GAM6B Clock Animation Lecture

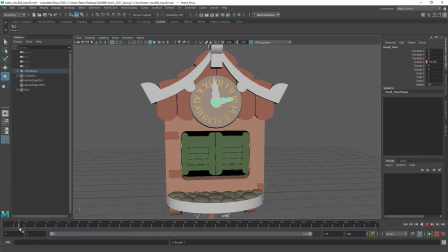Now, over that entire period of time, right, they both adjust, which is very slow. And I'd rather they held still for a moment. So I'm going to grab both of those objects. Then I'm going to right click and copy from the timeline frame 1 and paste on frame 10.
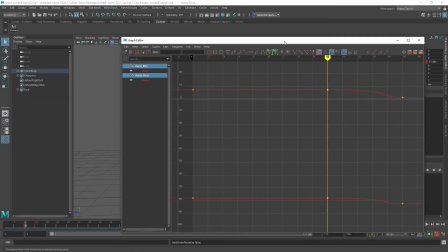Now again, this will mess up our tangent handles in the graph editor just a bit.
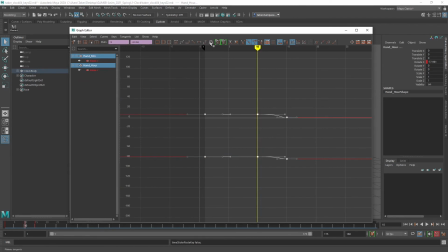So we want to just grab them and set them to, what is this one, plateau? What, clamp, sorry, clamp.
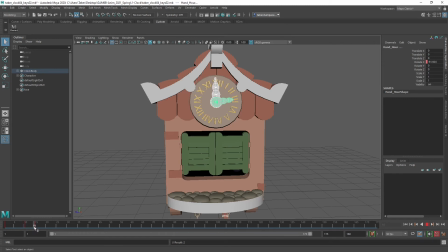So now they'll hold completely still for 10 frames and then shift over, striking top of the hour. That's all we really need. It would be nice, though, just to demonstrate a little bit of animation principles.
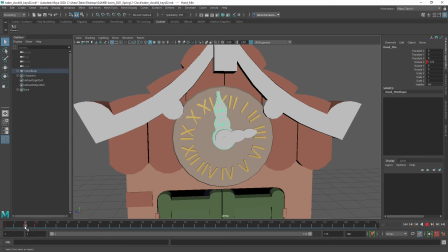Right before this minute hand moves, I'd like it to anticipate. So I'm going to give it just a frame beforehand, I think. And I'm going to key it in this position. So this is the held still position. I'll have it go a little bit backward.
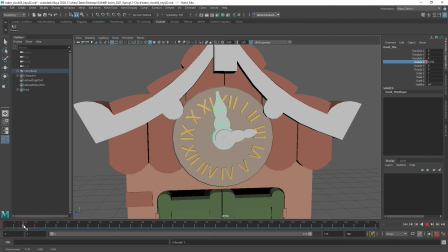So now it's going to hold, go backward, then forward. And what we could do here when it hits its forward position, I'll go ahead and key it 2 frames later in that position. For this moment, we could have it overshoot just a little bit. So it's a very subtle difference, but watch it play.
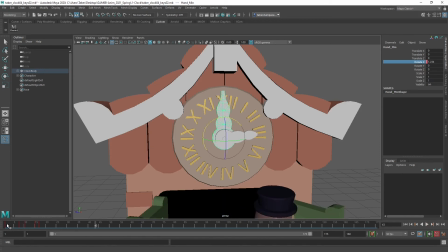You can see just a bit more personality than that hour hand now. So it sort of jitters into place and anticipates its motion. It's a very, very simple example of some anticipation and follow through, but it's nice to have.
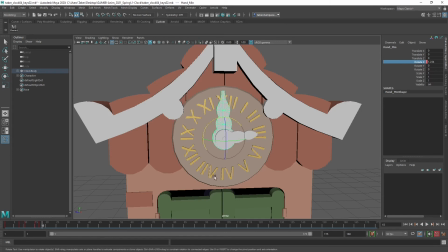And I think that for the hour hand, I won't do the anticipation, but I will do the follow through as well. So we'll have it hit slightly after. I'm going to move both of these frames forward by 2.
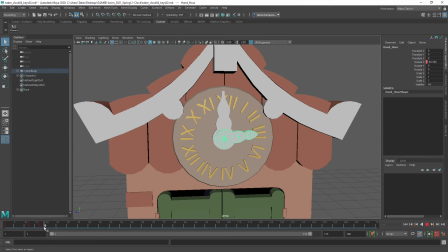So that way one hand will start moving before the other hand, which is kind of nice to have those differences. I'm going to key that ending position, and here I'll have it overshoot just a little bit.
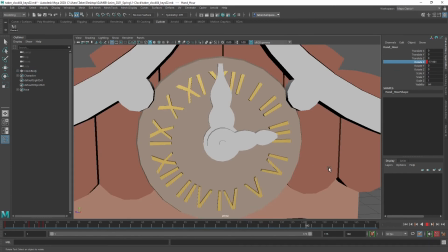So now they don't quite move the same. See if I actually like that. I don't really like that.
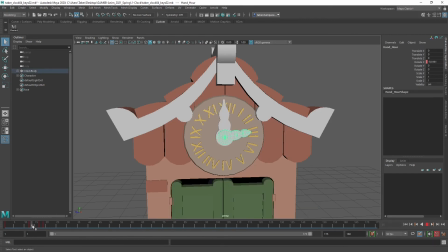In fact, that follow through is a bit too much. Yeah, that follow through is a bit much. So I'm going to get rid of that. Now it's moving slower by 2 frames, but that might be okay.
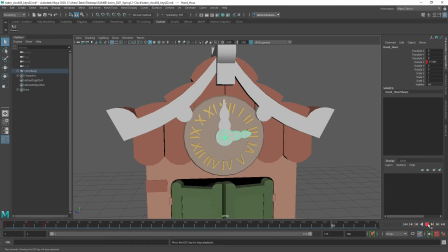That is actually okay. So the hour hand's moving slower and starting later, but it's moving softly, and that's a lot less distracting.
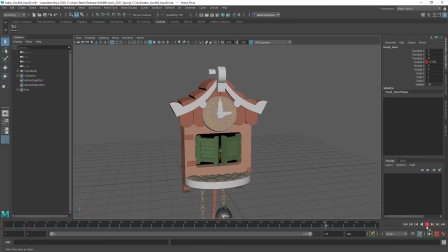Okay. I kind of like those things slightly not lining up like that because there's mechanisms inside the clock that one thing is driving another. I'm pretty happy with the hands and the pendulum at that point.
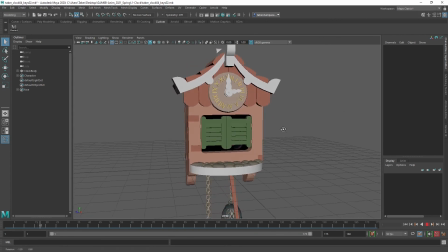Okay, so that's the less important stuff for the scene taking place there.
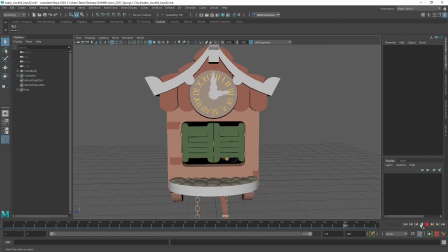And now I want to focus on the character and especially the doors.
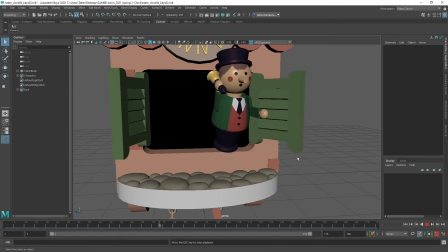Right now the character is doing pretty okay, needs some nuance, but the doors aren't doing anything.
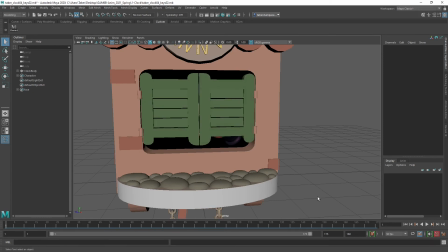So that would be the next most important thing to focus on.
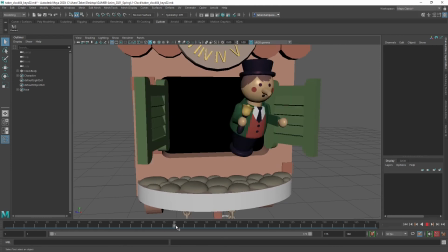So again, in time-lapse, I'll probably handle that, but just take note that I'm approaching this in sequence, doing the biggest, most important thing first, then small adjustments after that, then less important things after that. So it's all sort of being built up at once to be a more and more complete scene.